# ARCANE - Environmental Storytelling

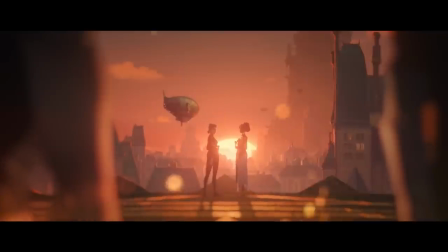[7:54]
Whilst Piltover bathes in hues of yellows and oranges,
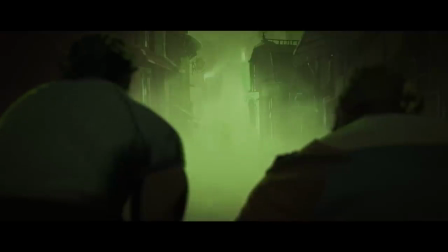[7:58]
Zorn suffocates in a green smog, but some people adapt to the ominosity the haze creates,
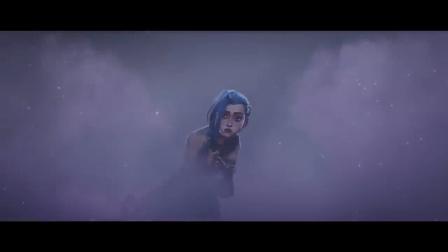[8:04]
blending in and out of the gases that make Zorn its own, and benefiting from the horrors it conceals,
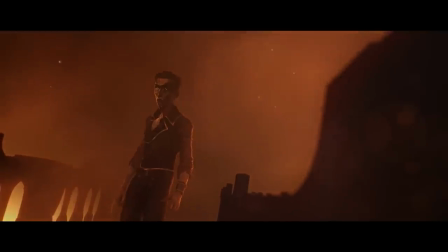[8:11]
learning to hide from enforcers and using mist to stay overlooked from none other than topsiders themselves.
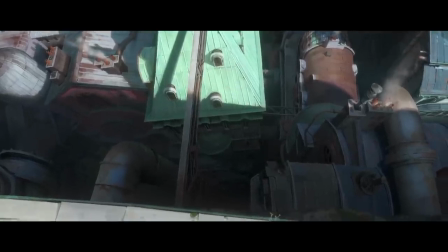[8:18]
The locations within Piltover and Zorn embody the reputations of both cities.
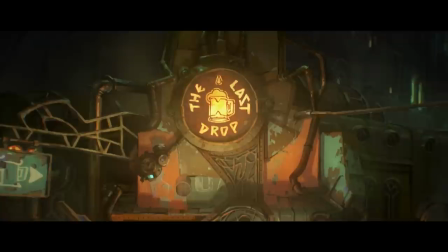[8:23]
The last drop works as an artificial beacon of light to those shadowed in the Undercity, A place of community,
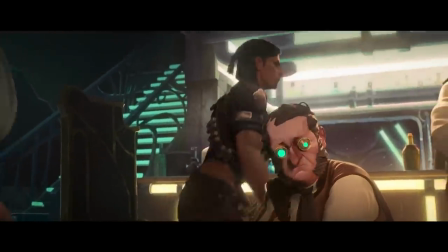[8:30]
whether through Vander's leadership or Silco's authority, Zornites gather in need of protection or dealership opportunities.
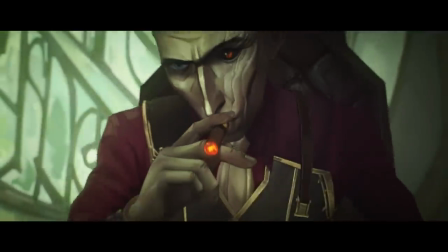[8:38]
Silco's office within the last drop is more refined,
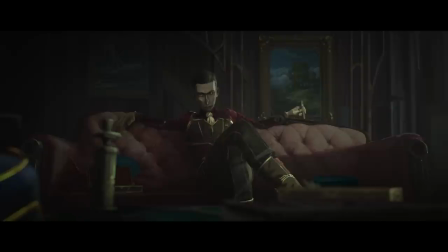[8:42]
acclaiming the class and social status of a tyrannical man prideful of Zorn and its potential of independence from Piltover.
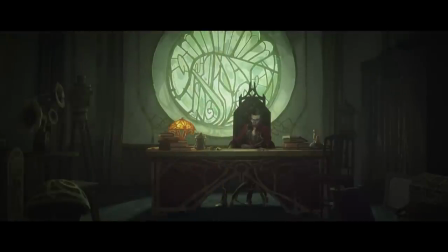[8:50]
His tastes and behaviour are seen through displays of painted portraits, a gramophone speaker and a fancy sofa used to snide at the lowly stall Piltover guests sit on instead.
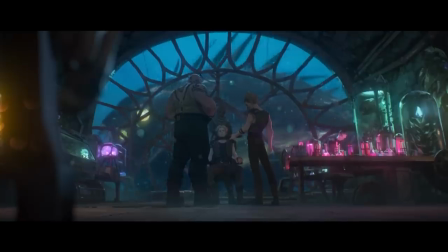[9:02]
And yet, the inclusion of the large window, the centrepiece of his room,
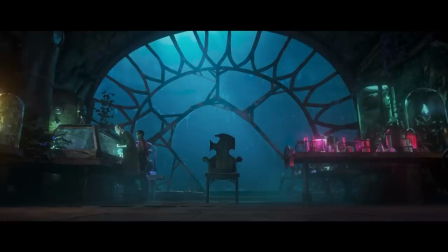[9:07]
stays similar to the aquarium-like window within his reclusive laboratory years before.
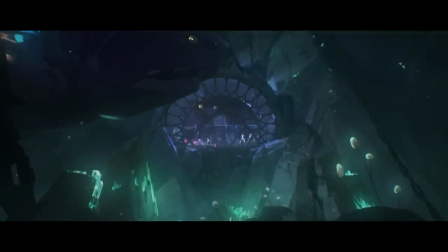[9:12]
An opportunity for escapism, to be an observer of his surroundings, staying astute to his environment. In comparison, Jynx's own hideout is anything but subtle, a mere presentation of the trauma and mental hurt she continues to endure.
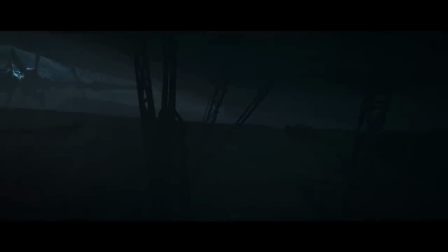[9:29]
She lives within a broken turbine complete with neon lights and hanging belongings.
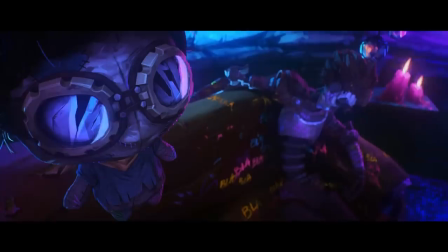[9:34]
The reminders of her failures are seen through puppets of the dead and scribbled drawings.
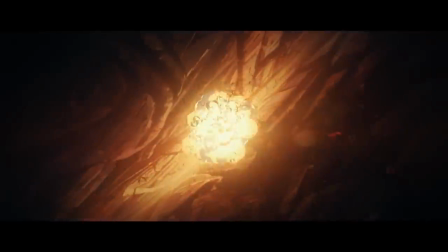[9:40]
Experimenting with further bomb inventions she's able to explode freely and without worry. an antithesis of a topsider's bedroom,
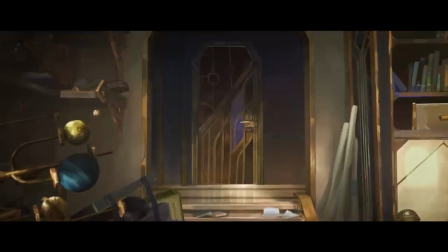[9:49]
decorated with precision for glamour and extravagance, rooms that absorb copious amounts of natural lighting and present unnecessary open space.
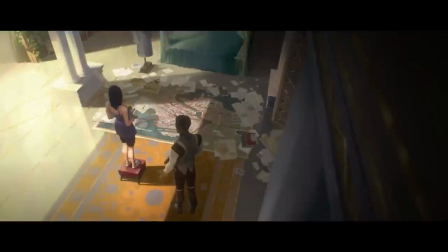[9:58]
Ironically, the messiest part of Caitlyn's room, being a speculative map surrounding a crime investigation in Zorn,
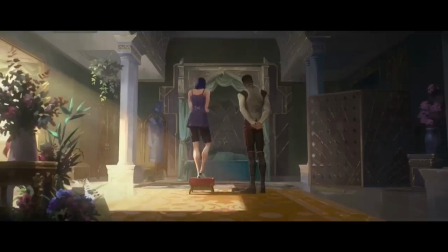[10:06]
are the scattered pages unfit for the refinement of a Kiriman.
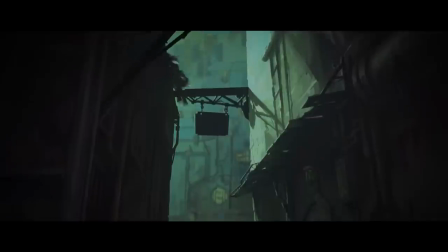[10:11]
Caitlyn is one of the few characters in the series to venture an experience of living the other city's lifestyle.
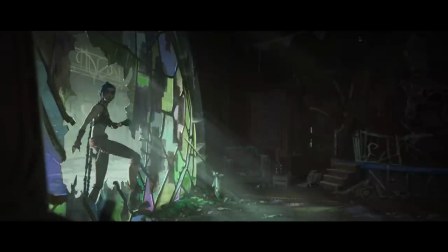[10:17]
Arcane perfectly showcases the differing ways of life through the gravitas of characters'
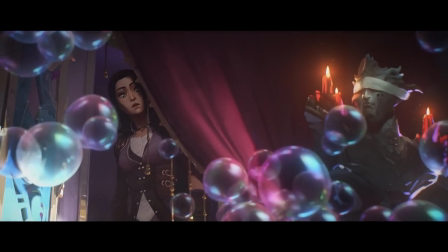[10:23]
interactions with newer environments and scenes of unintentional prejudice.
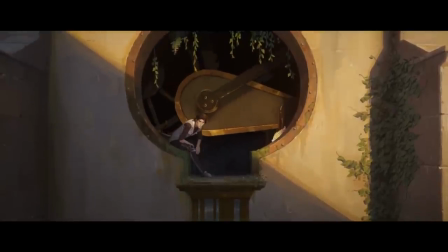[10:28]
But Victor, having grown in the streets of Zorn and living adulthood in Piltover,
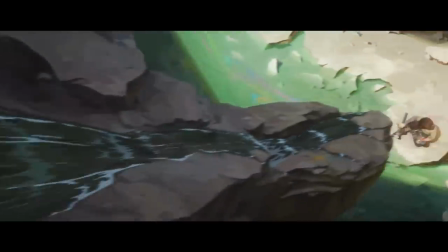[10:33]
bears an inhumane empathetic story showcasing the consequences of poverty through classism.
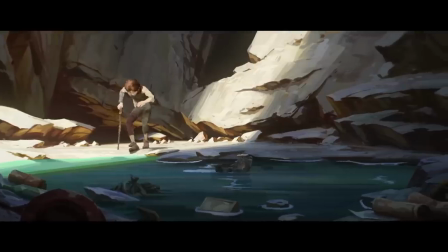[10:40]
A boy suffering through the failings of care with an injured leg, he struggles to chase after a mere toy boat.
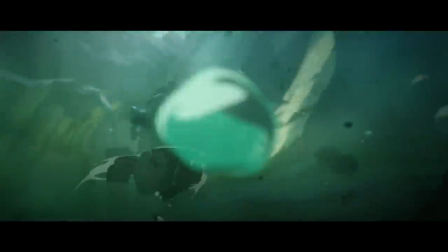[10:46]
Running frustratingly in want of catching a dream and enjoying the fun a child should experience, he wanders further into the shadows.
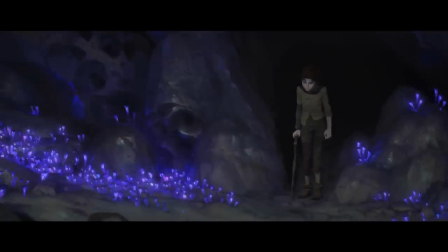[10:55]
With a goal in mind, Victor becomes unaware of the darkness he consumes so young,
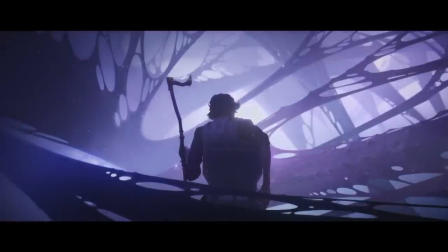[11:01]
parallel to the unforeseen measures adult Victor takes in trying to heal his dying body.
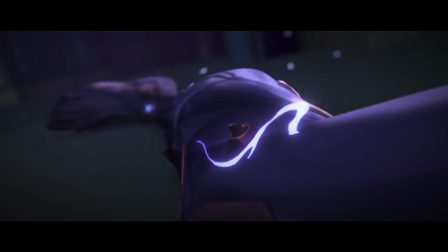[11:06]
It's only through sacrifice by Hextech augmentation and becoming lesser of a human does Victor create a chance of hope,
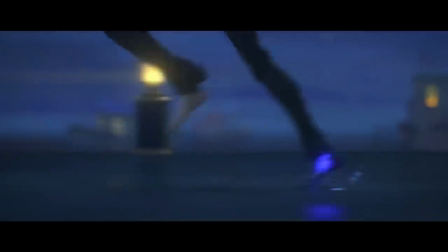[11:14]
of running like he never had before and finally outrunning a proper ship mirroring his toy that ridiculed him long ago.
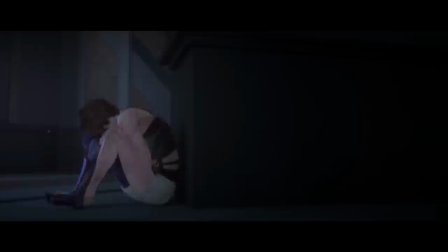[11:22]
But with a connection to Piltover waning, another's interest in Zorn grows.
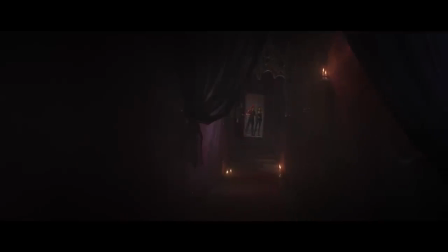[11:28]
Vi and Caitlyn's dynamic reflects the opposing polarity of Piltover and Zorn,
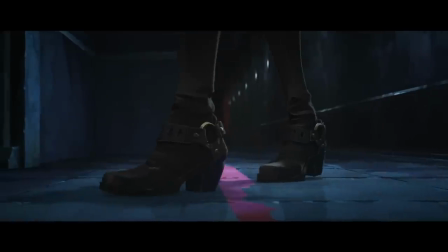[11:33]
and yet it's Caitlyn Kiriman who takes the first step that Zorn and Vi need in actually being heard.
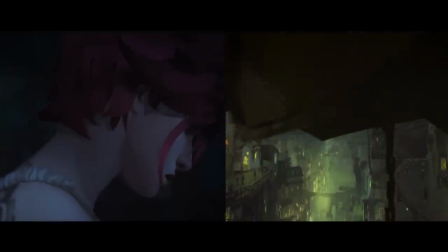[11:39]
So used to green reflections whilst diving into the belly of the beast, that being freed and acknowledged by a topsider is but an alarming change.